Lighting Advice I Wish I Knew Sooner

There are so many lighting techniques that I use all the time now, but took me a long time to learn. Hopefully I can help you guys pick them up a little earlier in your career than I did.
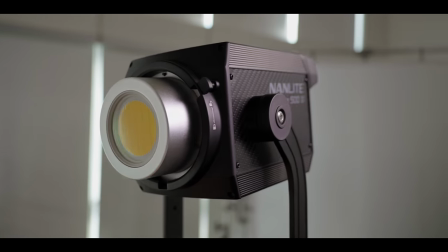(0:13)
And we're going to be using the Nanlite Forza 500 II for this video, which it's not only one of my favorite lights, but definitely one of the best lights released in 2023. We're sponsoring this video. Let's see what it can do. What we're going to do this is I've got a Canon C70 and a monitor over here so I can keep an eye on what's going
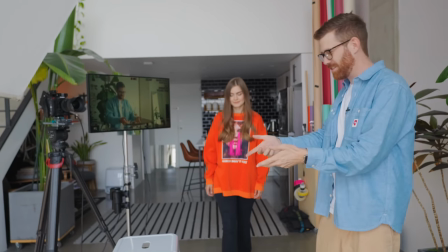(0:29)
on and Alla is gonna be modeling for us so you can take a seat right here and we'll just kind of be going through a few different lighting setups different modifiers but first we've got to control the light in here there are big windows in our studio so step one is I gotta close them all.
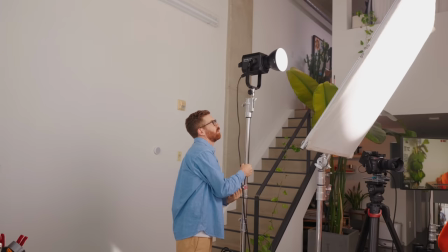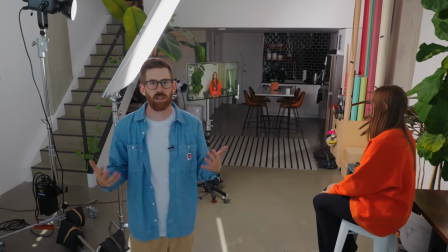(0:50)
First thing before we worry about settings or lighting modifiers is just the placement of the light in the room a big thing is moving your subject away from the wall so right now Now,
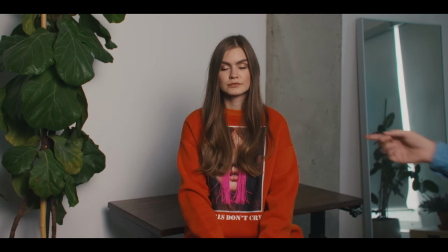(0:59)
Ella's sitting, I don't know, like two or three feet away and the light on her is kind of a similar brightness to what's happening in the background.
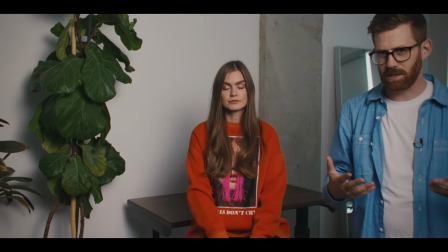(1:06)
Also the depth of field is about the same, right? Both are more or less in focus. So we can make a big difference if we take your stool, let's move it forward.
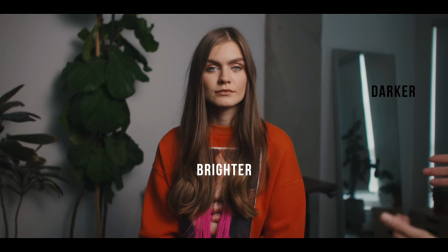(1:14)
And now all of a sudden we have a big difference in the ratios. The subject is about one or two stops brighter than the background and you have this clear separation.
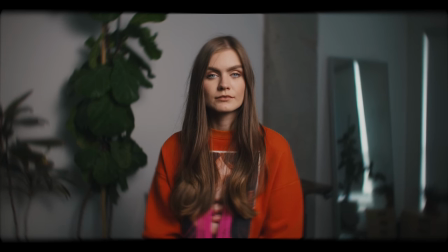(1:23)
You know what to focus on, both the depth of field is focused and your lighting is emphasizing that. This is something I see a lot of the time when people set up their YouTube videos.
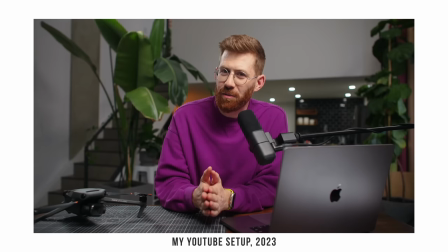(1:30)
They're just sitting against the wall and you don't get the sense of separation. So adding this depth makes a huge improvement to any setup.
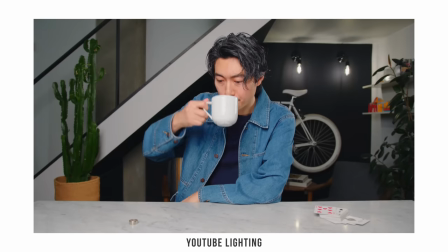(1:41)
This one I've covered before when I talked about the difference between YouTube videos and cinematic videos like you know narrative or commercial.
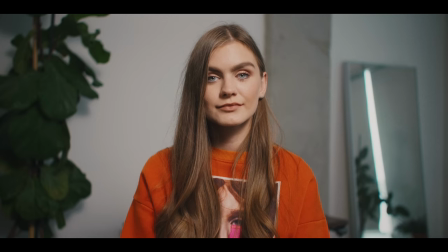(1:48)
So the setup right now, I've adjusted things a bit. I added a bounce card so there's a little bit more fill and everything on our subject is looking very kind of neutral. like
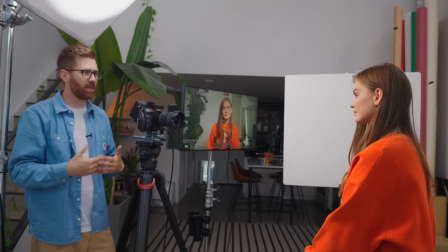(1:58)
there's no deep shadows just under her chin a little bit but more or less everything is light and bright and you can see what's going on this is what i
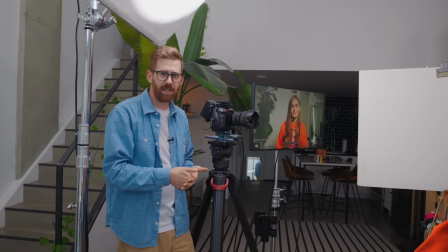(2:04)
think of as more of either a like interview setup or a beauty setup you can see everything it's all well lit
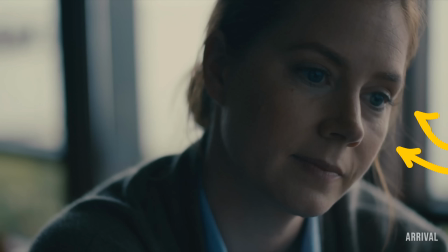(2:11)
now the biggest difference between this and a movie is really like kind of the placement of the lights so i'm going to move them way over to the side and it really
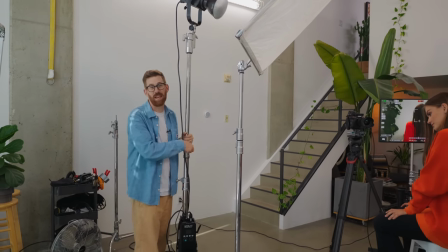(2:18)
made my life harder today by not using a soft box because now i have to move two stands every time but if you've got a soft box at home it's basically the same idea.
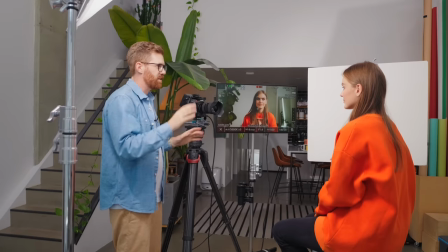(2:25)
Light's coming on, watch your eyes. All right, so now, Ali, you're gonna rotate with me a little bit.
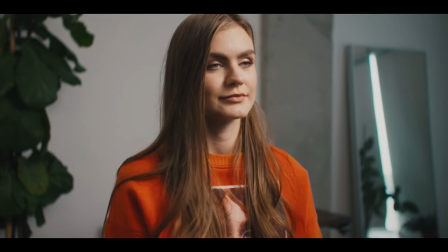(2:30)
I've moved the light over to the side, and since this is now a movie, you don't acknowledge the camera anymore.
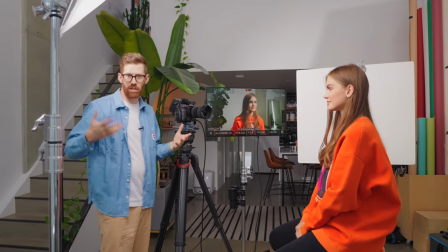(2:35)
So, this difference is enormous. I mean, I haven't changed the overall setup much, but we have a really different feeling.
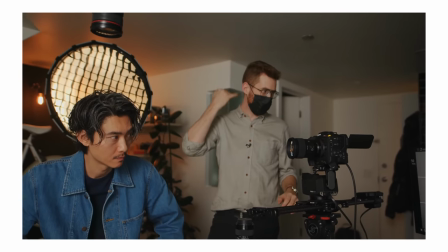(2:42)
Most of the time, in any movie, the light is coming from behind the subject, and it makes a huge difference.
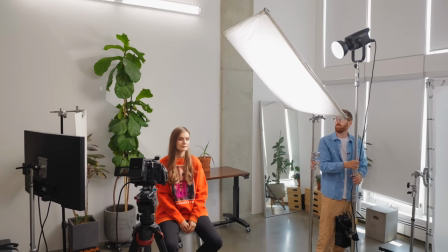(2:48)
We could actually go even further here. We can, like, almost move the light behind the subject, and we still have like a really beautiful, valid lighting setup.
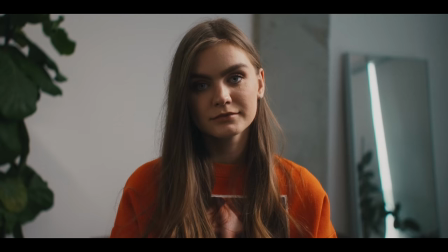(2:57)
But also notice on this, so I'll look into the lens. This feels like too dark when you actually are seeing straight into the eyes. You would want like a catch light here or something. Look off camera again. But as soon as she's off camera, it works great.
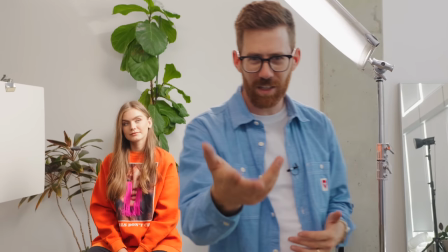(3:10)
The way that I think about it is if the subject is acknowledging the camera, looking into the lens, like I am now, then you're probably gonna have the light coming from the front.
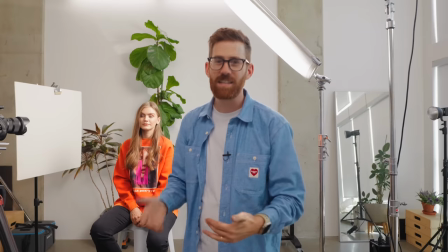(3:17)
If they're looking off camera, pretending it doesn't exist, then you want the light to be coming either from the side or behind.
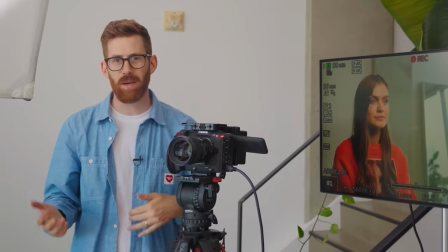(3:26)
When LED lights first became popular, a lot of us were buying like 100, 200 watt lights.
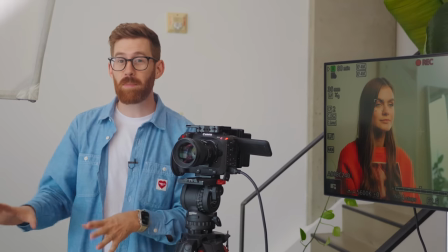(3:31)
There's a really good reason you want a light way brighter than you think you need, like all the time.
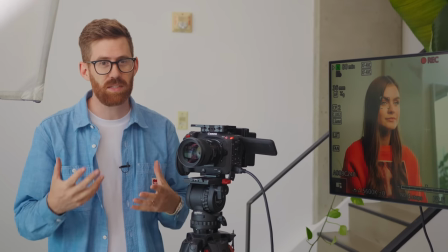(3:37)
So for example, with the Forza 500 that we're using today, we have a lot of headroom.
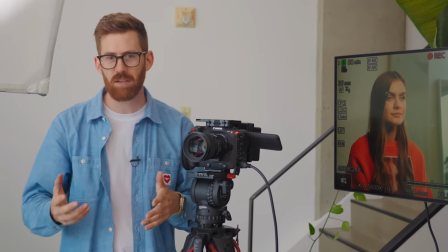(3:41)
This means you're usually only using it at like 50 or 80% power. That's the sweet spot.
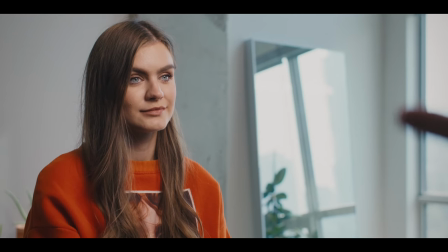(3:47)
That's where you want to be. So for example, in a shot here, we can now see out the window a bit. We can see the real window right here, and then we can see it in the mirror as well.
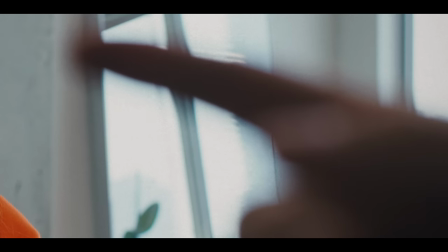(3:55)
And actually, it's funny, you can see this ND effect around my blurry finger, we want to get it all darker like that.
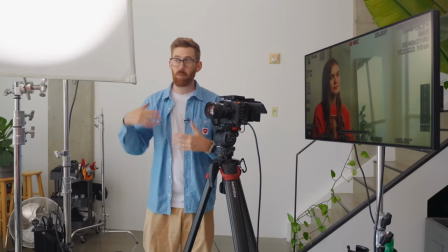(4:01)
So we basically want blue coming through the window. To do that, we have to turn up our light. So right now we're only at 25%.
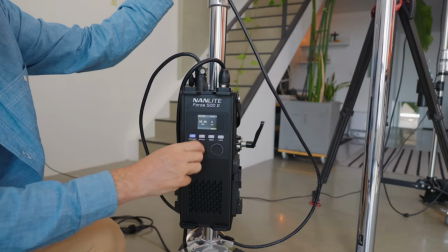(4:07)
We're going to crank that all the way to 100 right now.